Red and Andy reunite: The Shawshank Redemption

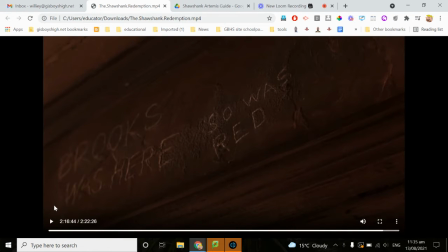0:00 Okay, we've got a little bit of a walkthrough here of the scene where Andy and Red are reunited.
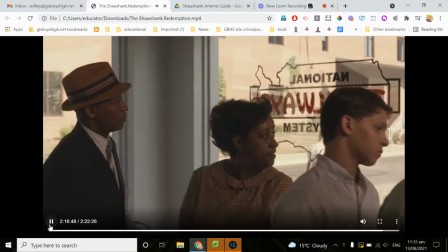0:10 And it starts in our activity with a helicopter
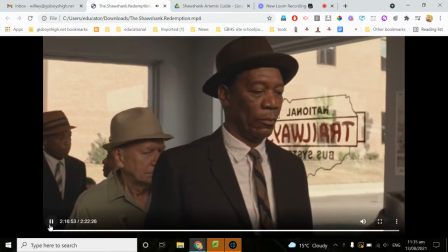0:16 shot advancing in close to the blue waves.
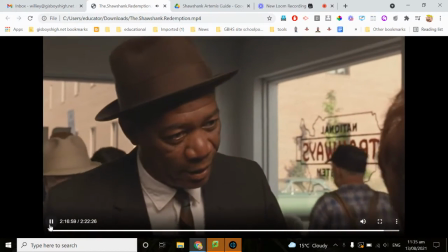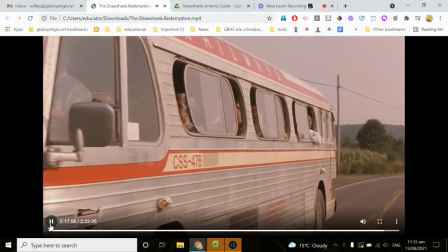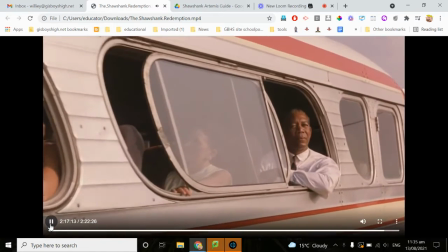0:34 i'm skipping ahead a little bit to number two but his hope speech that he's going through here emphasizes
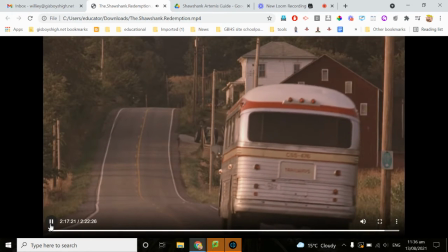0:42 just how much he's anticipating seeing andy and he's got hope and this is
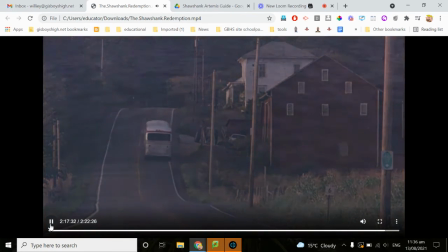0:52 a new experience for him ever since he's gotten out of prison so this is our diving helicopter shot of the sea,
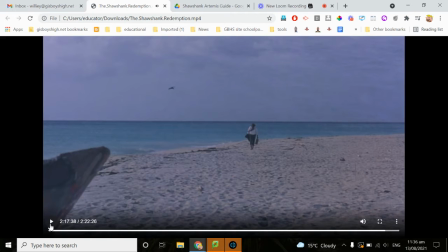1:01 it's uplifting. It's like a bird. We haven't seen blue before. All the natural stuff in the shot here is new. The colours and scenery have been predominantly
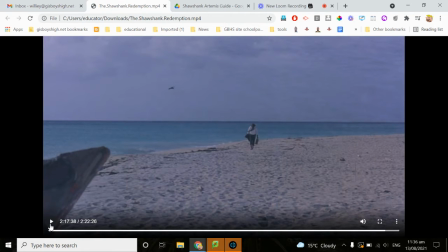1:21 the greys and blacks and muted colours of the Shawshank prison. we've got brightness, we've got you know, the outside I mean, we have had a couple of brief moments here, such as on the roof of the license plate factory earlier on
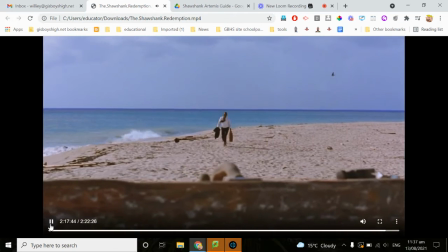1:42 you know we've got iron bars hemming in people now the sky's the limit he's not even worried that his hat has been blown off
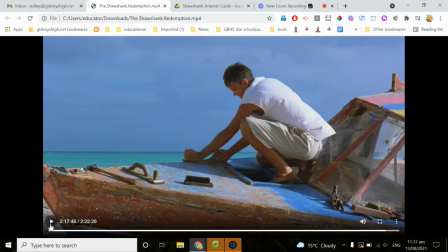1:53 and we've got happier music playing which reflects how red spirits have lifted now that this long reunion has come off. That shot of him advancing on the boat,
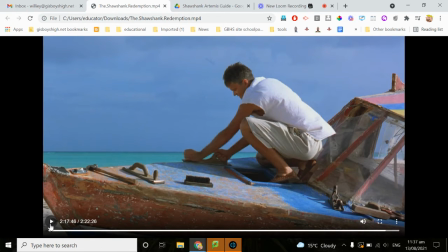2:09 it's a long shot and it's at a higher angle. It shows just how insignificant he is. Now, this is a big story for him. It's epic for him, but in the wider context of the movie, is sort of a minor plot line.
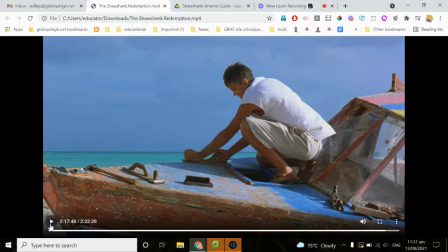2:30 Bare feet, knees trudging through the stand. It's been an immense effort for him. And then, you know, there's a tracking shot there to the vessel just before this.
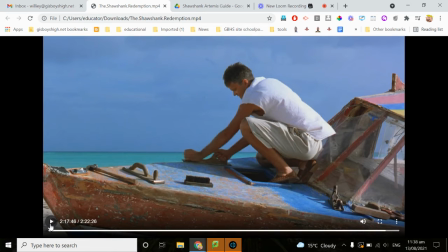2:43 It shows how this has brought them together. It's going to combine their forces as they work on it and make a living from it. and it's just a convenient device to bring both Red and Andy together.
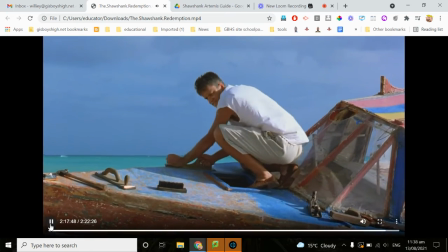2:57 Low angle shot here of Andy working on his boat. He's true to his word and the angle stresses his strength.
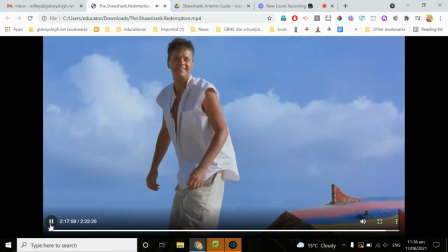3:11 He pauses, he looks up. Okay, it's pretty natural.
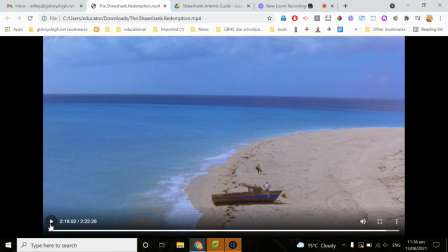3:18 obviously if he's working on a boat he wouldn't be doing it right on the high tide mark like that it'd be in a workshop or something like that somewhere but let's not let that bother us because um what our director is wanting to do here is emphasize that they're outside that they're free
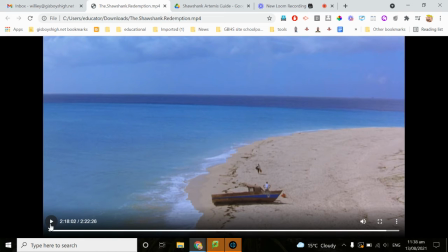3:35 that they've got this great ocean and beach to themselves and you know the happiness and freedom that they've got. Casual dress, open neck shirt, not just that.
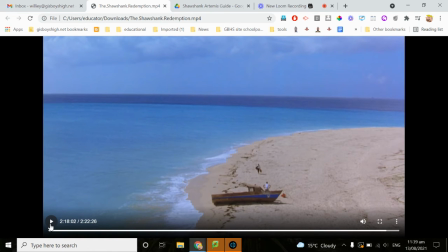3:49 He's got a tan, okay, and it's in contrast to his institutional uniform that he has to wear every day. And it parallels with the conditions, the heat, the smile, okay, they're happy, you know.
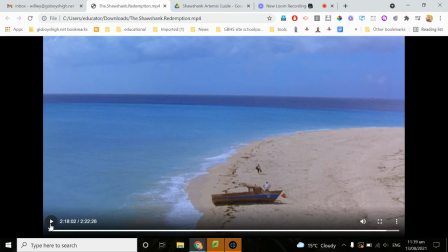4:05 It's just emphasizing how happy they are to see each other.